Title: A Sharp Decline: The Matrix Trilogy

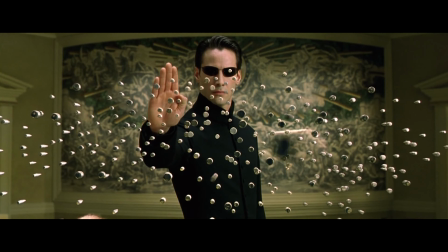8:17 Released in May of 2003, it sought to up the ante on both the crowd-pleasing action and the supposedly heady philosophizing,
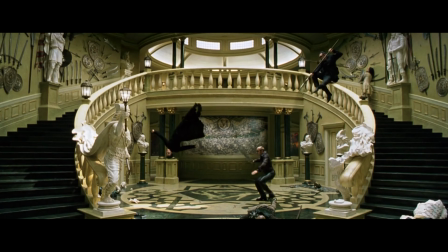8:23 which it did, to its own detriment. To be fair, Reloaded also retains a lot of the first film's positive attributes.
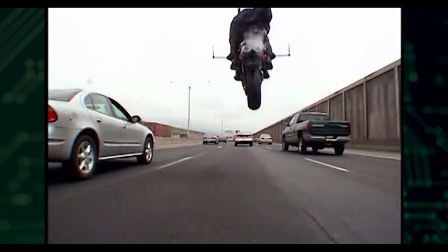8:31 It's got some extremely proficient sequences shot in a way that's rare for Hollywood, especially now.
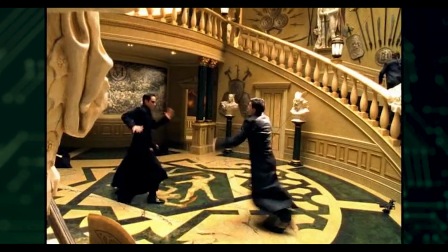8:36 The lead actors went through twice as much martial arts training this time around, and the movie's full of even more stunts that would probably get a production shut down these days.
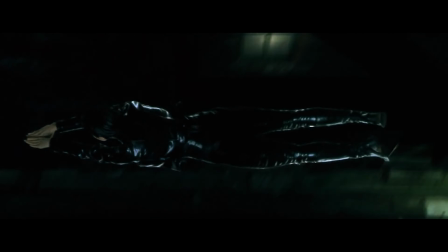8:44 But the urge to one-up the already exaggerated action of the first film leads into cartoonish territory.
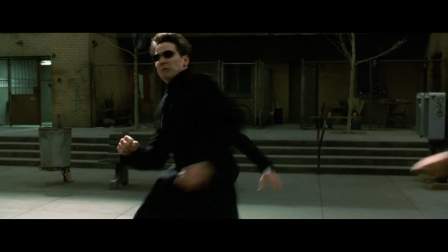8:50 What has come to be known as the Burly Brawl is widely regarded as the moment when the Matrix jumped the shark, nuked the fridge,
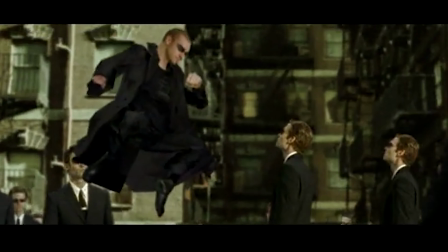8:57 resurrected the Palpatine, so to speak. So much so that its infamy spread outside the fanbase and into mainstream circles.
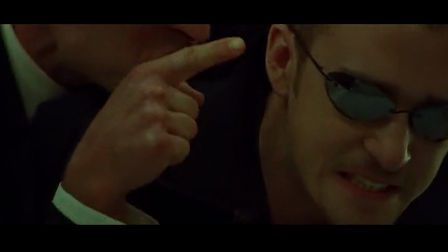9:05 What really, Mr. Timberlake?
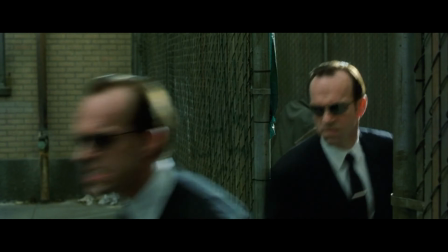9:10 There is a moment when the fight might still be believable, but more and more Smiths just keep pouring in until you find yourself laughing.
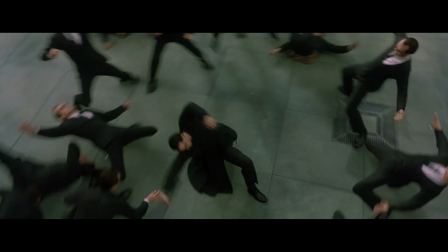9:19 And just in case you hadn't cracked yet, the Wachowskis throw in the sound of actual dominoes and bowling pins to really set that time-honored Three Stooges tone.
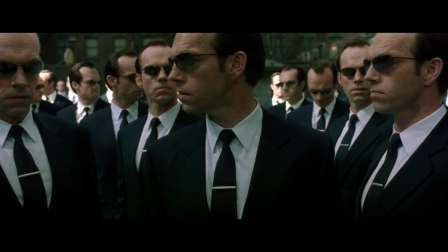9:31 The most shocking part though is that they expect us to find Smith intimidating after this.
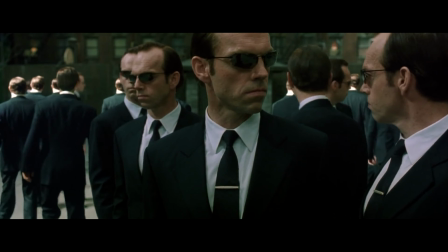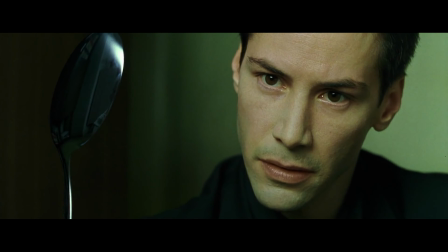9:42 A similar strategy of escalation was applied to the much-lauded metaphysics of the first film,
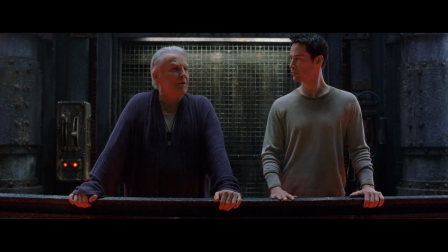9:47 with Reloaded featuring long stretches of overwritten dialogue that appear complex but never reach beyond the depths of the intro to an intro to philosophy class.
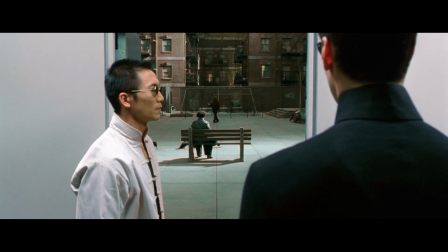9:55 This approach is personified in the characters whose expository scenes provide some of the most baffling moments.
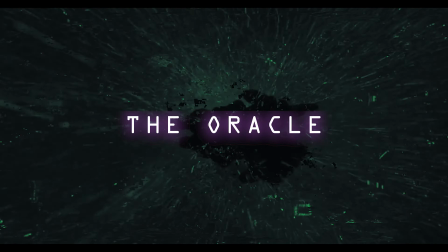10:01 The Oracle, the Merovingian, and the Architect. Perhaps the best written character in the entire trilogy is the Oracle.
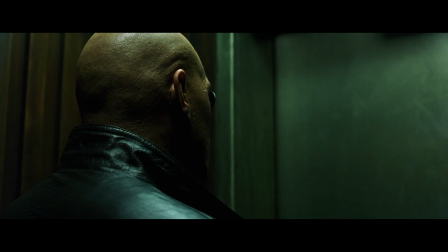10:10 Neo is introduced to her by Morpheus, who hopes the Oracle will confirm what he believes, that Neo is the one.
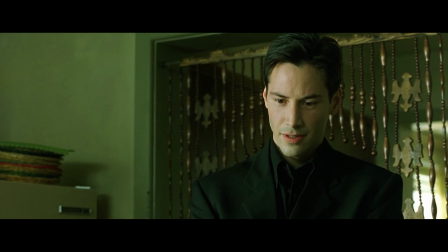10:16 She feels like she has her own voice and seems well developed for her relatively small role in the movie, where she dashes Morpheus' hopes, informing Neo that,
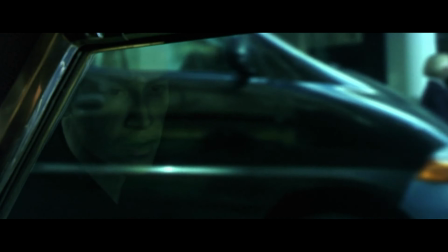10:25 Unfortunately he is not the one. As we all know she's bluffing but this serves to ease the pressure of being the chosen one and allows Neo to come into his own.
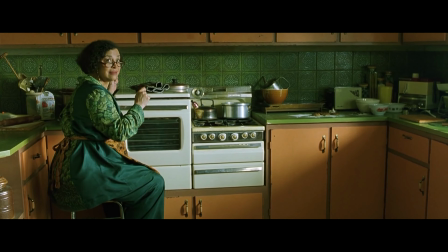10:34 She's only in the film for a few minutes but her single scene manages to carry a lot of weight.
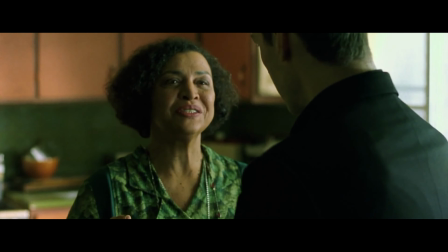10:38 Much of this can be attributed to the standout performance by Gloria Foster but the Wachowskis seem to know how to
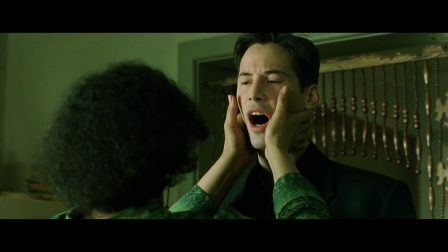10:44 strike the right balance between mystical mysterious fortune teller and real naturally written character.
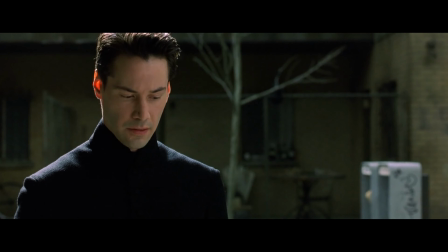10:51 But in the sequels, they threw that balance right off the scales.
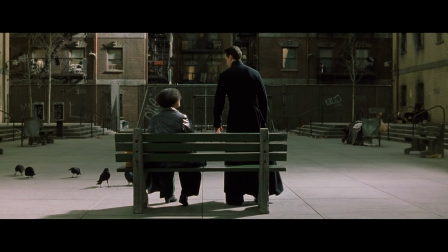10:55 She has the same amount of screen time in Reloaded, but it's almost entirely spent on an awkward thesis about the nature of choice.
I felt like sitting. I know.
You can almost sense the moment when Wachowski stopped writing a character and started writing their term paper.
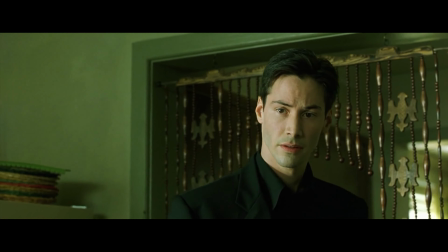11:09 And they even managed to undermine the essential message of her presence in the previous movie.
Being the one is just like being in love.
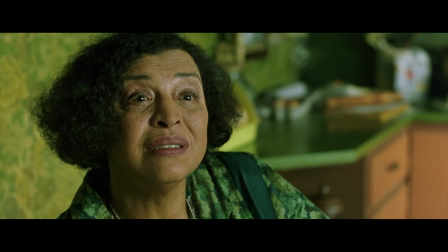11:19 No one can tell you you're in love, you just know it, because you're the one.
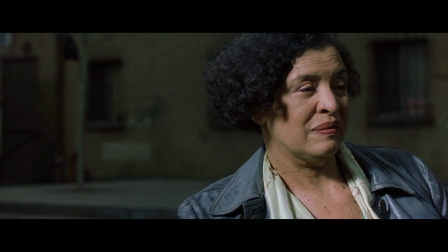11:24 The Oracle of Reloaded is not only used for spoon-feeding the themes,
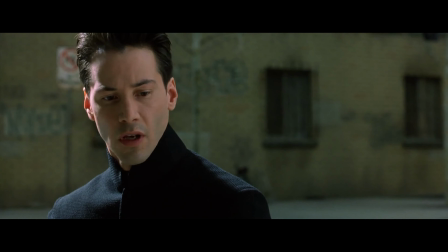11:28 but exposition as well, giving us more information about the Matrix universe than we've gotten up to this point.
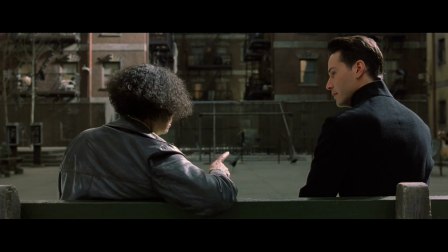11:34 Every time you've heard someone say they saw a ghost or an angel.
Wait, what?
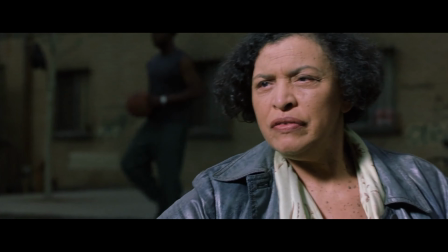11:39 So is she saying- Every story you've ever heard about vampires,
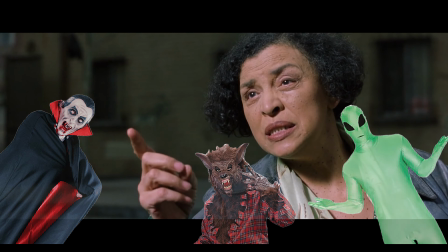11:43 werewolves, or aliens is the system assimilating some program that's doing something they're not supposed to be doing.
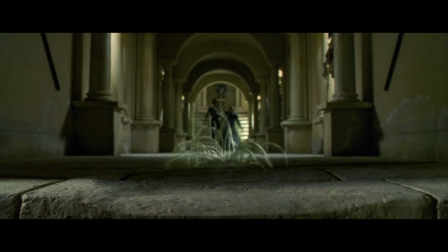11:50 Wow, yep, vampires, werewolves, and aliens apparently exist within the Matrix. That's just kind of thrown out there and then we move on, but some do actually show up, I guess. They don't turn into wolves or bats or anything though, so why even mention that?
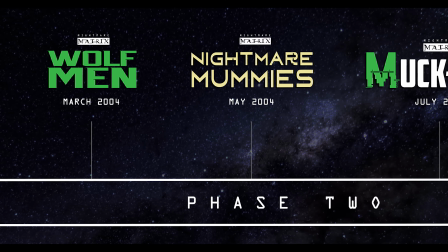12:06 Was this a planned cinematic universe that never got off the ground?
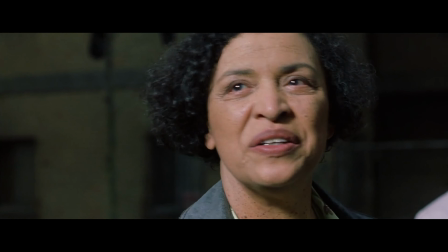12:10 This scene continues a trend that begins to emerge in Reloaded, extended monologues that take a lot of time to say very little.
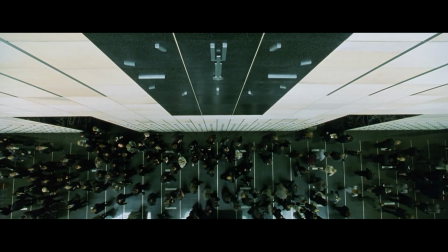12:17 Old men like me don't bother with making points.
Ultimately, this example just serves to take us to the next, as the Oracle gives Neo his mission.